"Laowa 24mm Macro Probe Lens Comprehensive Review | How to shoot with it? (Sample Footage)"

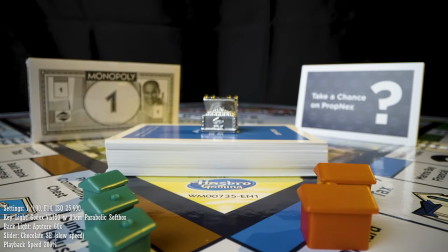(4:09)
And it is thanks to the A7S III slow light capabilities that this shot is still usable. If you want to use a soft key light for your shots, I would recommend you to use a light that is 300W and above.
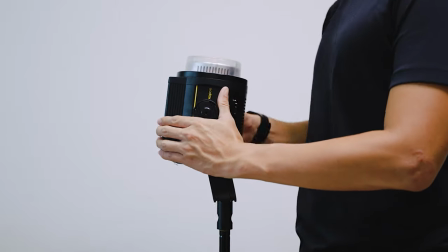(4:25)
But let's say you only had 150W light at your disposal, can you still make it work?
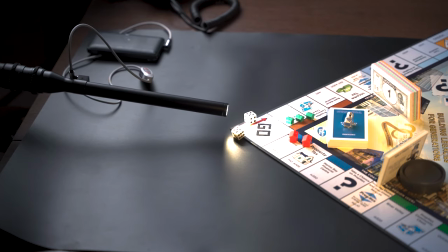(4:30)
Let's now look at how it will look if you use the built-in light on the lens with the previous lighting setup.
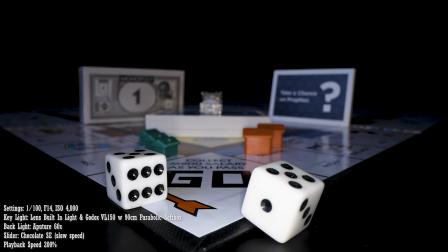(4:36)
As the light from the lens is very harsh, I need to turn down the exposure.
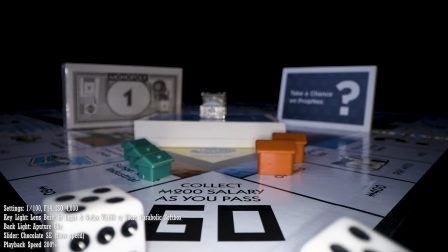(4:40)
And that results in the objects in the foreground being bright and the objects in the background being darker.
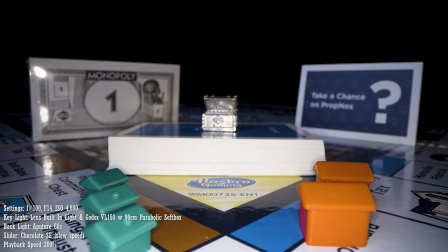(4:47)
I personally don't really like this look, but if it is what you're going for, this is a possible alternative.
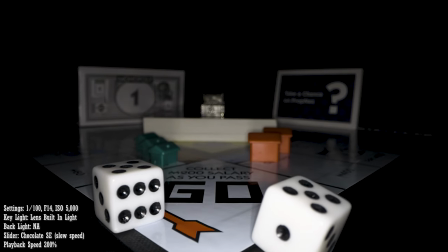(4:56)
And this is how it would look if you use only the built-in light. As you can see, the background is even darker than before.
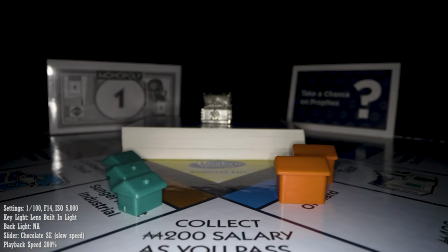(5:03)
One downside of using this light is that if the objects are reflective, it will show up in a shot, just like how it is doing so now.
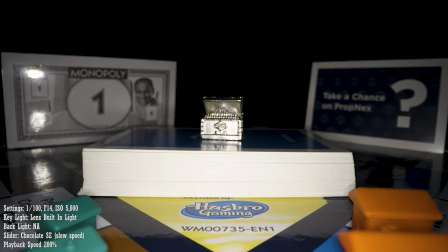So let's say you really dislike using the built-in lights, fret not because there are other alternatives.
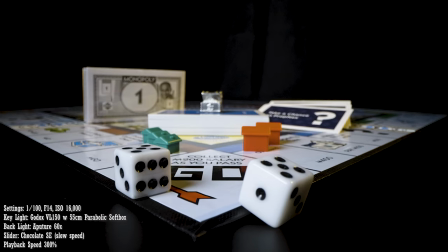(5:22)
One thing you could do is to use a smaller softbox. By using a 55cm softbox instead of a 90cm softbox,
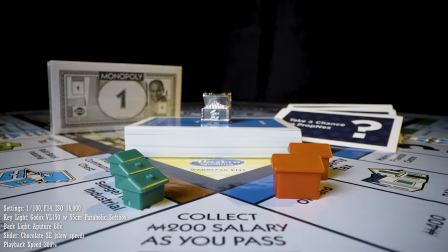(5:29)
I managed to lower my ISO settings but one can still argue that it is still relatively high.
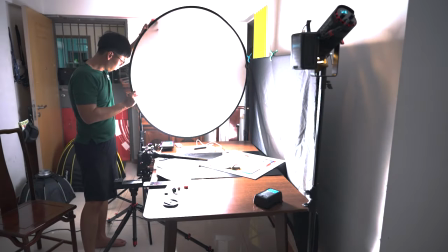(5:38)
The fifth option is to use a reflector dish to increase the light output and to use a collapsible diffuser to soften it.
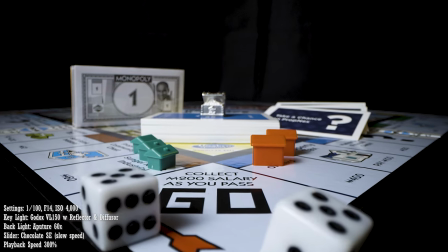(5:45)
This allows me to lower my ISO levels to 4000 and still have a fairly soft light hitting my subjects.
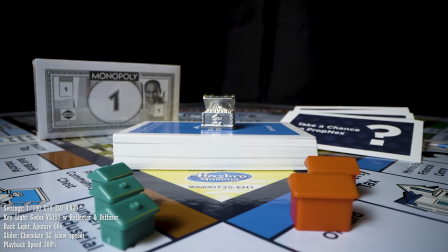(5:51)
However, at this point of time, the backlight is overpowered and barely visible anymore.
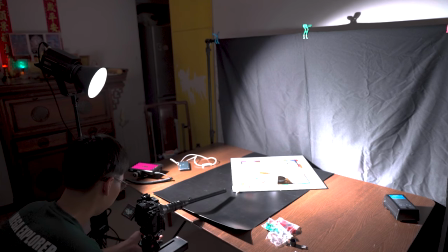(5:58)
If that still isn't enough light, you could remove the diffuser entirely.
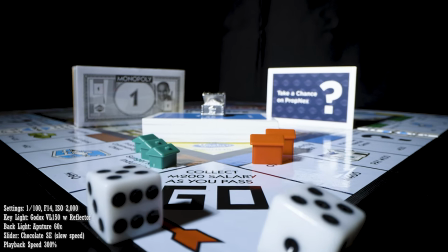(6:03)
However, the backlight will essentially be non-existent and the shadows on your subject will be very harsh.
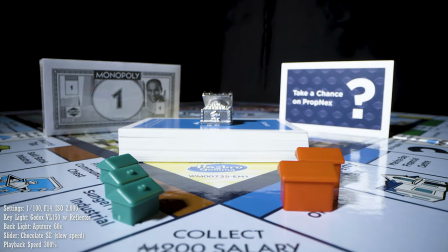(6:08)
If that is the image you're going for, this is a viable option.
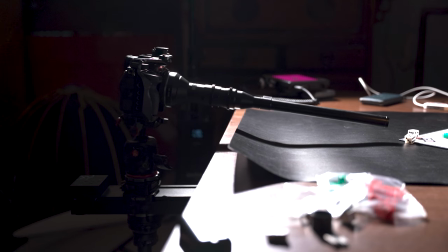(6:16)
As for using the chocolate SE slider, I think that the travel length of 20cm is not really enough to bring out the full potential of this shot.
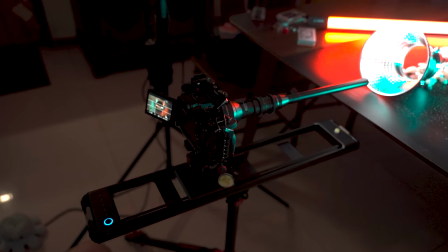(6:24)
Therefore, for the next shot, we will be switching over to the ROV Pro. Additionally, we will add puffer tubes into the necks to light up the scene.
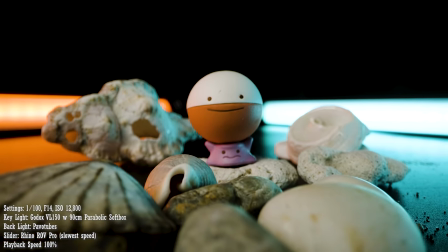(6:33)
Although the Rhino slider has a much more ideal travel distance, this slider has more jerkiness even at slower speeds.
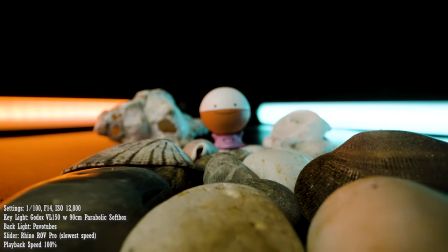(6:40)
I also noticed that the jerk at the end was much more apparent as compared to the beginning, which is why I shot it as a pullback shot instead of a push-in.
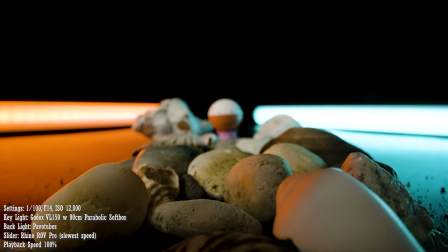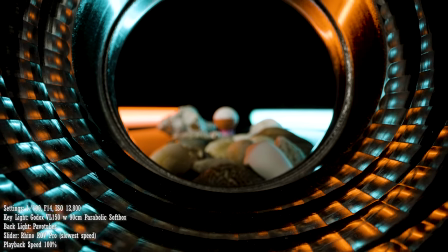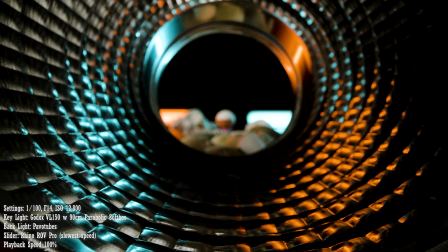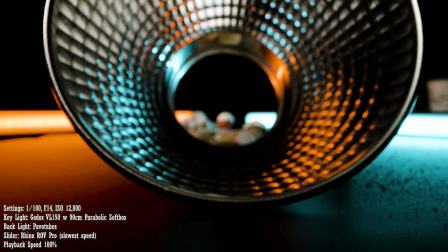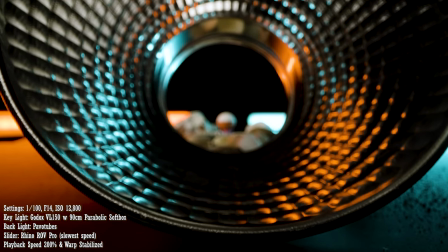(7:26)
My solution to these problems were to speed up the clip, reverse it and apply warp stabilisation to make it more usable.
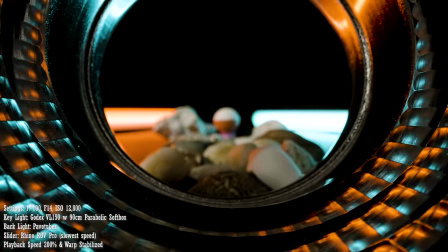(7:34)
But this solution might not be applicable to all situations so my recommendation is to get a slider more suited for the job.
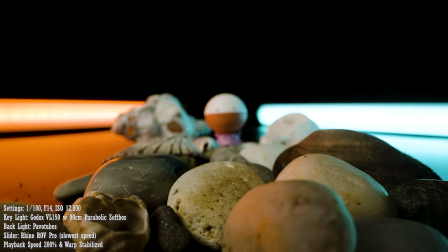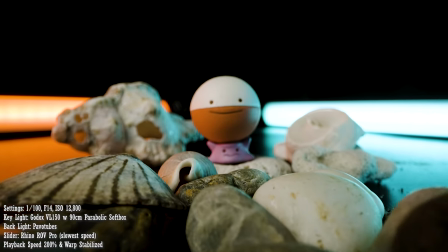For the last shot, we'll be looking at shooting into tight spaces and when there isn't an option to use any other light sources.
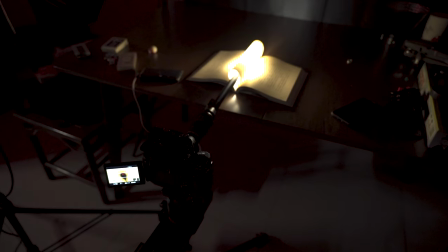(7:58)
For example, in this scenario where we're shooting into a page of a book. This shot is being lit up with nothing but the light on the lens.
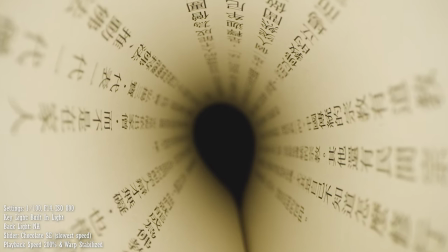(8:06)
I would say that the image is surprisingly pleasing and the effect is very cool. Before we end off this studio segment, I want to see if there are any other shot variants that will look good with this lens.
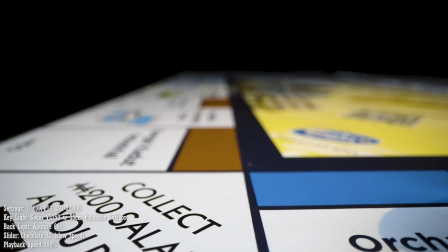(8:16)
One alternative to doing a dolly-in is to do a trucking shot.